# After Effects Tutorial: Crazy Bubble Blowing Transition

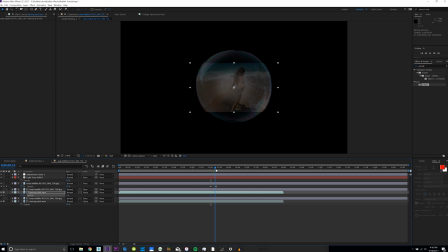15:30 down to zero and then go ahead by the time your bubble expands and drag it over to a hundred percent so that when you go through the bubble
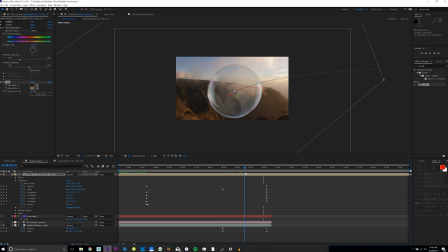15:39 it increases in opacity so as you can see right here
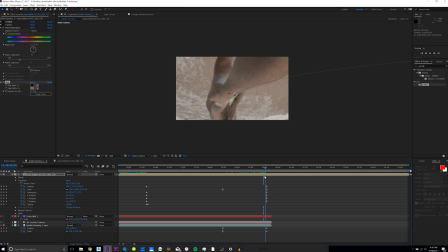15:43 starts entering the bubble and then it fades in with the footage so we're going
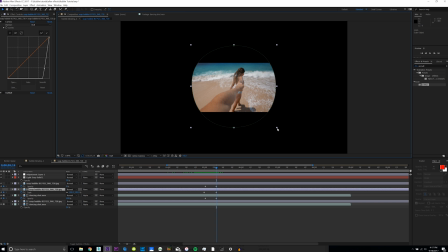15:48 to want to go into the scale layer of this soap bubble and scale it up more so it reveals the entire layer of the footage so then it just kind of continues and reveals the entire layer and then you also want to go to the dancing shot and hit scale you want to do this step so you don't lose any resolution but
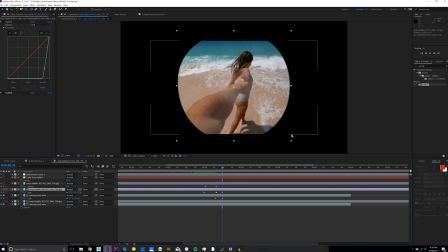16:06 you also want to scale up the footage and then actually also you want to scale this alpha layer eat any even more so that it reveals.
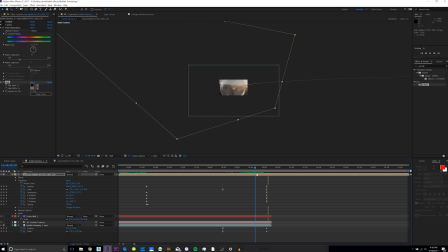16:14 What you want to do is once you zoom all the way into the bubble, as it's scaling over here, you also want to hit your scale keyframe in this composition and then scale it down so that it fits the size of your footage.
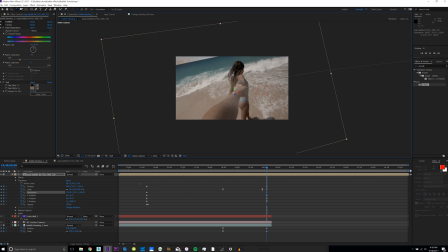16:31 And obviously you also want to rotate the bubble just so it is properly where you want it to be. Scale down a little more. one of the things that's tough with this is you're working with a 3d layer so it's hard to kind of get it to not look all wonky it kind of gives it like a sense of like popping through the bubble when it kind of jumps in and scales
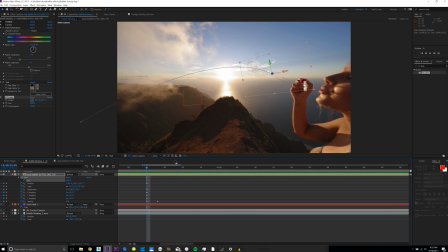16:49 out like that all right don't mean to backtrack a little bit here but this is just to help out with your bubble looking like it's blending more into the scene when it uh enters so along with the opacity cave along with the opacity keyframes you also want to key frame uh the scale
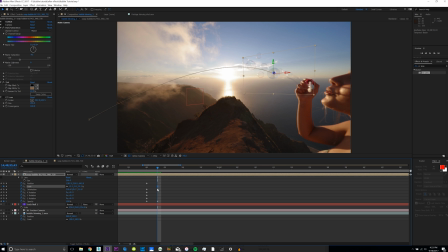17:03 at the beginning go forward to the same keyframe as your opacity and then drag the scale over and then go over to the first keyframe and just flatten it out a little bit so it looks like it's kind of coming into the scene like that and maybe drag it out so it's a
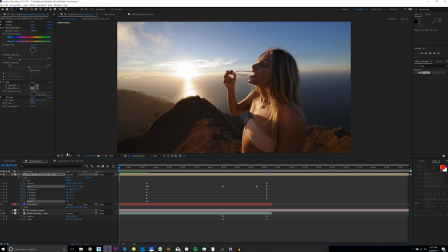17:16 little slower maybe one frame slower so that'll make it blend more like when it's coming into the scene so then your bubble floats it's floating it's floating it's
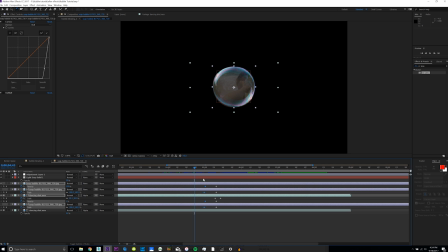17:23 floating and then the zooming happens and then bam so i'm going to do is go in and change the scale to happen a little earlier
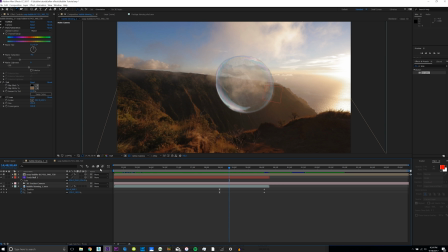17:32 So I'm going to do now for some final polish is just hit motion blur on all the compositions Make sure it's selected for your comp right here and then hit for the soap bubble and your original footage Just so when it scales up it also motion blurs and if you preview that
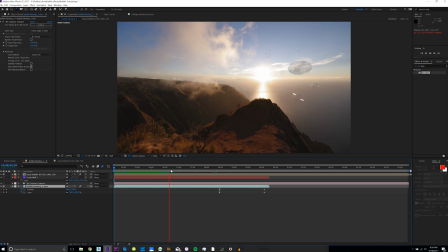17:47 You'll notice that it already is starting to look a lot better and blend a lot more so there you have your bubble floating in So now obviously as you preview through here,
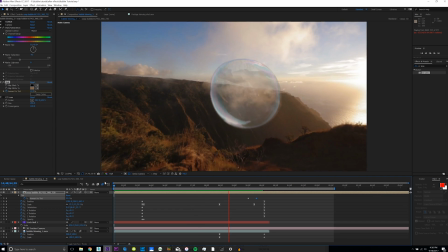17:56 you'll have your final shot This wasn't meant to be look a hundred percent as polished as my final version My final
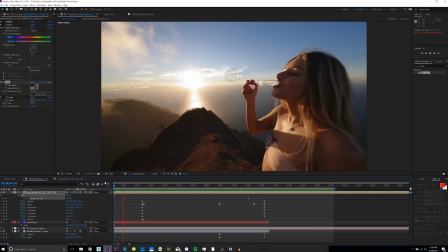18:02 version took around like eight to nine hours to complete and tweak and get to where I want it to be but this should show you the basics on
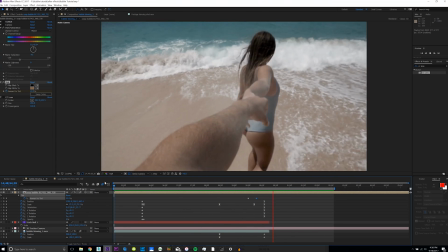18:09 how to create this effect and With what I taught you and if you have any other questions just comment down below I always appreciate the feedback on improving my videos as always. I hope you enjoyed this tutorial Subscribe if you enjoyed it Maybe share it with some of your after effects
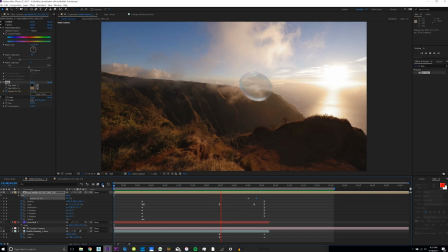18:23 friends if they're looking for something cool and you need to do with transitions I'll talk to you guys in the next video.
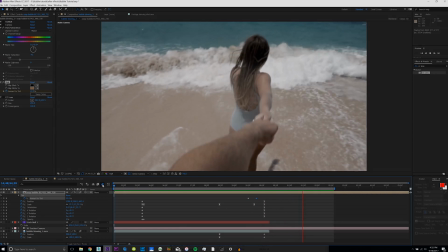18:28 Peace out.